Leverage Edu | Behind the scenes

so I've been in marketing for more than 20 years now but never had
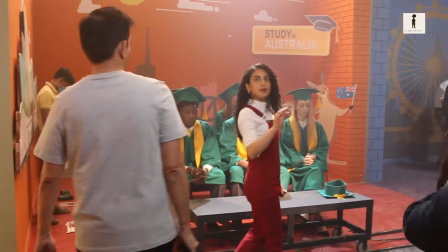24s
the chance to work on a commercial of this nature.
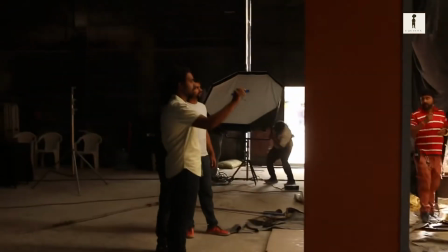29s
I'm really really glad that my first piece of creative work with Equinox Productions has been designed in this form.
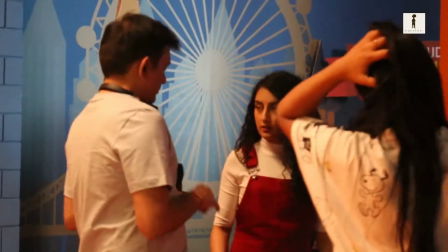37s
It's been an absolute pleasure to work with this team it's a wonderful crew. It's Rajiv's first ad film with us.
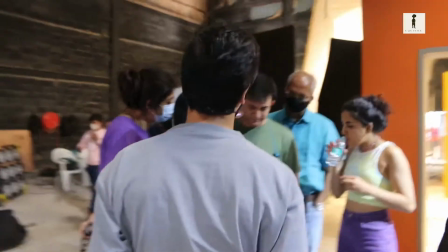44s
Rajiv has been a client for us all his life and this is the first time he's directing.
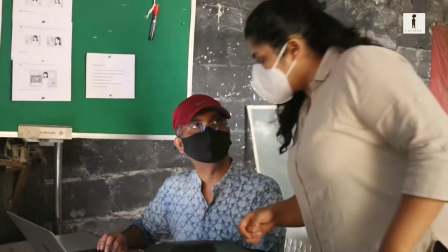50s
I have my right hand and left hand over here making it feel like a breeze.
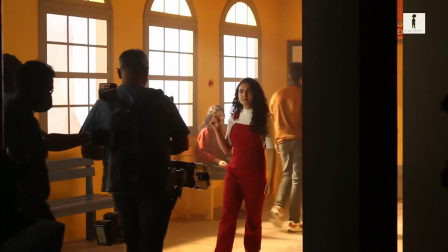59s
We had multiple sets here and we had to make it look like it's seamless even though it's travelling from one world to another world.
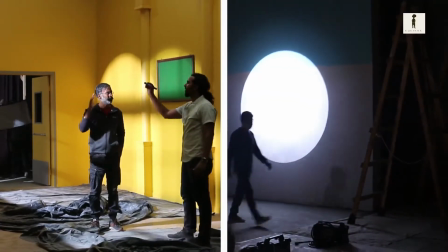67s
The lighting had to flow in terms of being seamless and so we devised a few
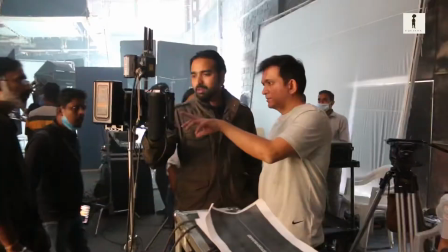72s
devices and I think both the director Rajiv and Abba,
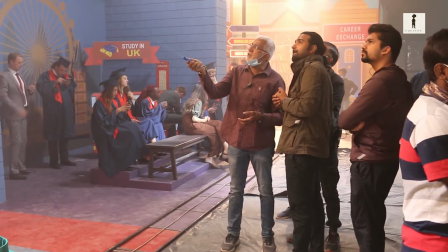77s
They were fabulous, I think, you know, we just aided what they created,
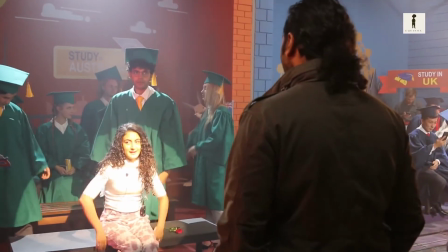82s
the vibe that was created on set, and there's an energy in this film. And I'm sure when you guys watch it, you're going to enjoy it.
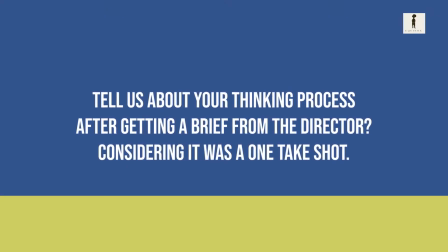So building multiple setups for a one-take shot becomes an extremely technical process,
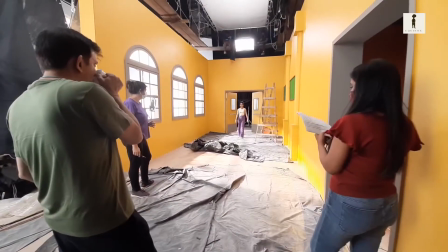97s
because the set needs to be planned for the exact length and size for the duration of the action and the movement of the camera. See, the thinking process was very hand-in-hand with the production design of the entire setup.
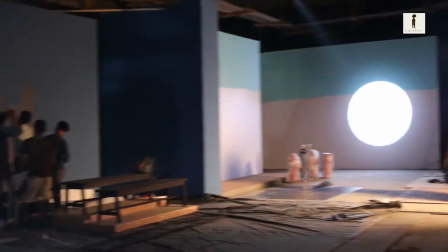111s
The colour paletting, how the colour sort of popped with the wardrobe that was put in each set-up was really important for us,
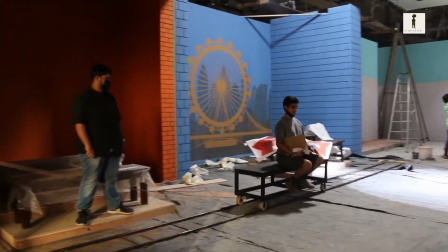118s
creating these spaces where you could be sort of transported in from the college corridor to these.
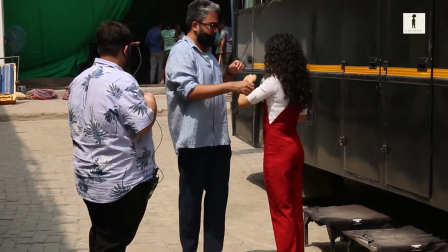123s
So that sort of colour paletting was very very integral for this entire project. When I found out this was happening in one continuous take as a hair and makeup designer,
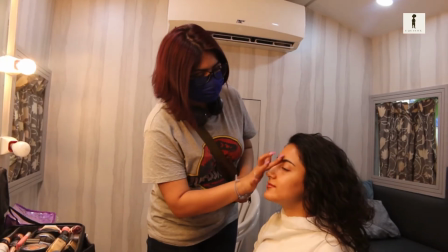131s
obviously my first thought was how can I design a look that is going to remain the same
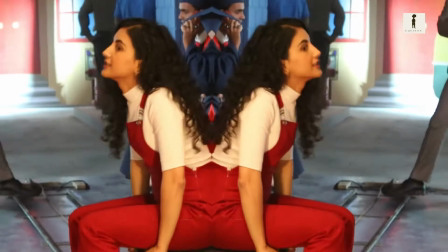136s
throughout the film without having too many continuity jumps.
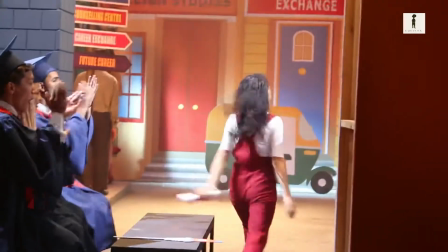141s
It was quite challenging because we had to take a lot of different takes to get the timing right but I totally enjoyed my experience. It was fun and something different.